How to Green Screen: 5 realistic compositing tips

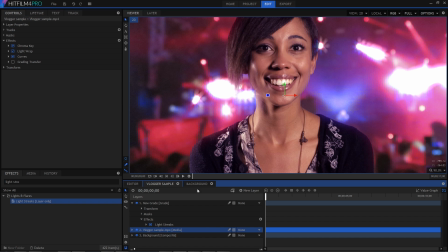495s
This gets interesting when the foreground layer goes in front of the bright areas of the background.
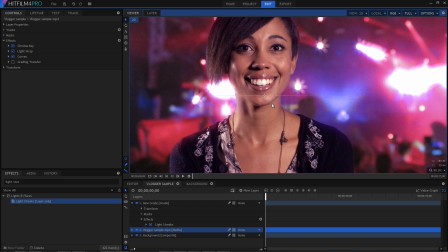501s
This automatically updates the streaks effect and makes it look like the presenter is interacting with the background lighting.
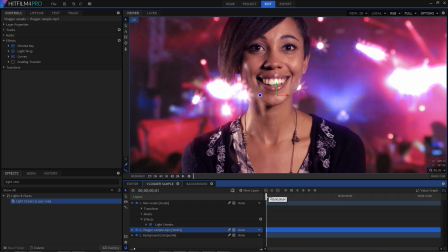508s
This is all about simulating what you might capture through a lens if you'd shot it for real.
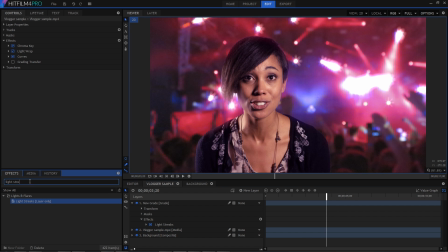513s
The anamorphic lens flare effect can be used for a similar purpose, mixing the layers up so that they appear to be interacting with each other.
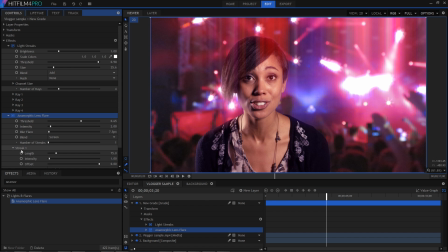520s
I'm going to adjust the streak here to be horizontal,
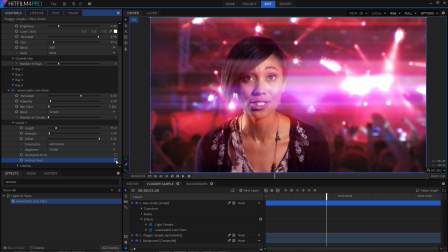524s
and I'm going to turn off pivoting so that the streaks are directly connected to the source that's generating them.
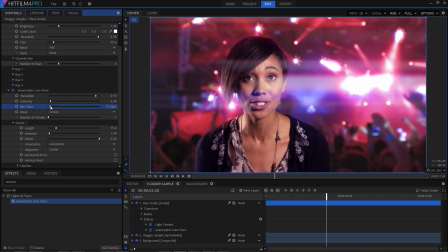530s
Again, I'll keep the threshold pretty high so that only the bright areas are generating the flaring, and I'm going to increase the blur and drop the intensity down. The result is a subtle streaking across both layers.
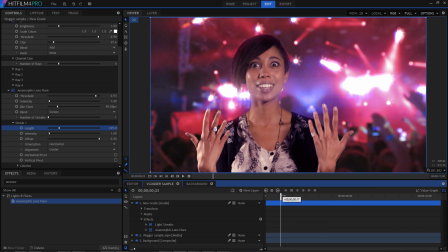541s
It should be emphasized that this stuff is all optional and subject to taste, and it's not going to work for every project and every story you're trying to tell.
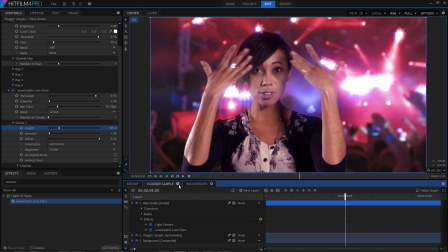550s
There's a ton of effects in HitFilm that are useful for this kind of thing. Lens dirt and light flares can also work wonders.
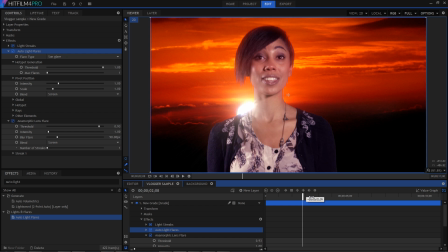557s
For example, I'm using an auto flare in this sunset shot so that there's a nice glow coming off the sun, which still gets obscured when her hand goes in front of it. So when you design the final look for your film, you're actually creating a unified look across the entire frame, and that's really useful when it comes to visual effects shots.
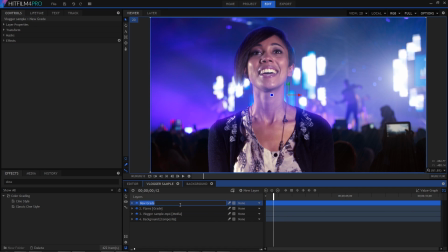573s
I tend to put another grade layer above everything in the scene and use that to do the final grade. This is obviously dependent entirely on the specifics of the shot, but just to demonstrate the concept, I'm going to take a shortcut and just slap on our good friend the cine style effect.
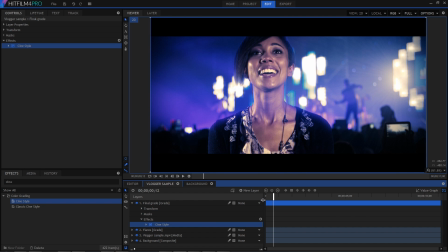588s
Obviously, in a real project, you'd want to take more time to fine-tune the look, most probably using a combination of multiple effects.
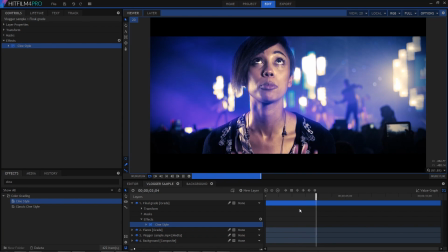596s
The point, though, is that the unified adjustments to contrast and colour have already helped to make this shot look more real. The letterbox bars actually contribute as well, introducing a visual framing which encourages viewers to regard it as a single shot.
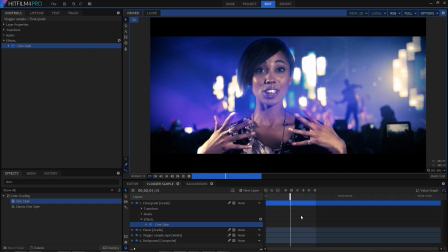611s
CineStyle even adds grain across the whole frame, which is a subtle way of telling an audience's eye that it was all shot on the same stock or digital format.
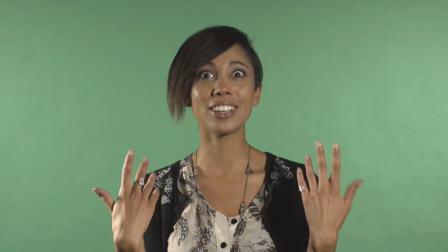620s
So by following these five tips,
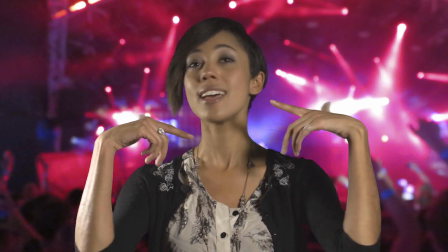622s
we've gone from our original green screen shot and the initial basic comp to a version which looks far more convincing and natural, albeit in quite a stylized form in this specific example. So a lot of this stuff is really subtle, but if it wasn't there, the audience would instinctively know that something was missing, even if they couldn't tell you what it actually was. And that's kind of the holy grail of visual effects, because after hours and hours of work, if nobody watching even notices that anything's been done, well, that's when you know that you've done your job properly. Okay, so thanks for watching. That's all for this week. Josh and Kirsty will be back next week, so make sure you hit the subscribe button to make sure you don't miss any new episodes.
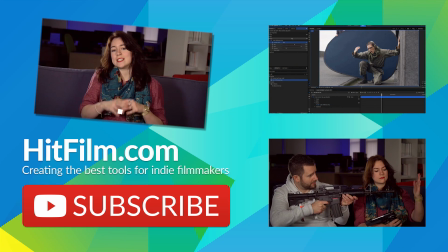659s
Hey guys, it's Kirsty here. I just wanted to jump into Simon's episode to let you know that we've got a sale going on, 15% off HitFilm 4 Pro until the 1st of February 2016.
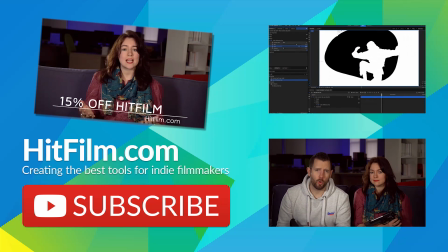667s
So if you want to get your hands on the software, now's the time.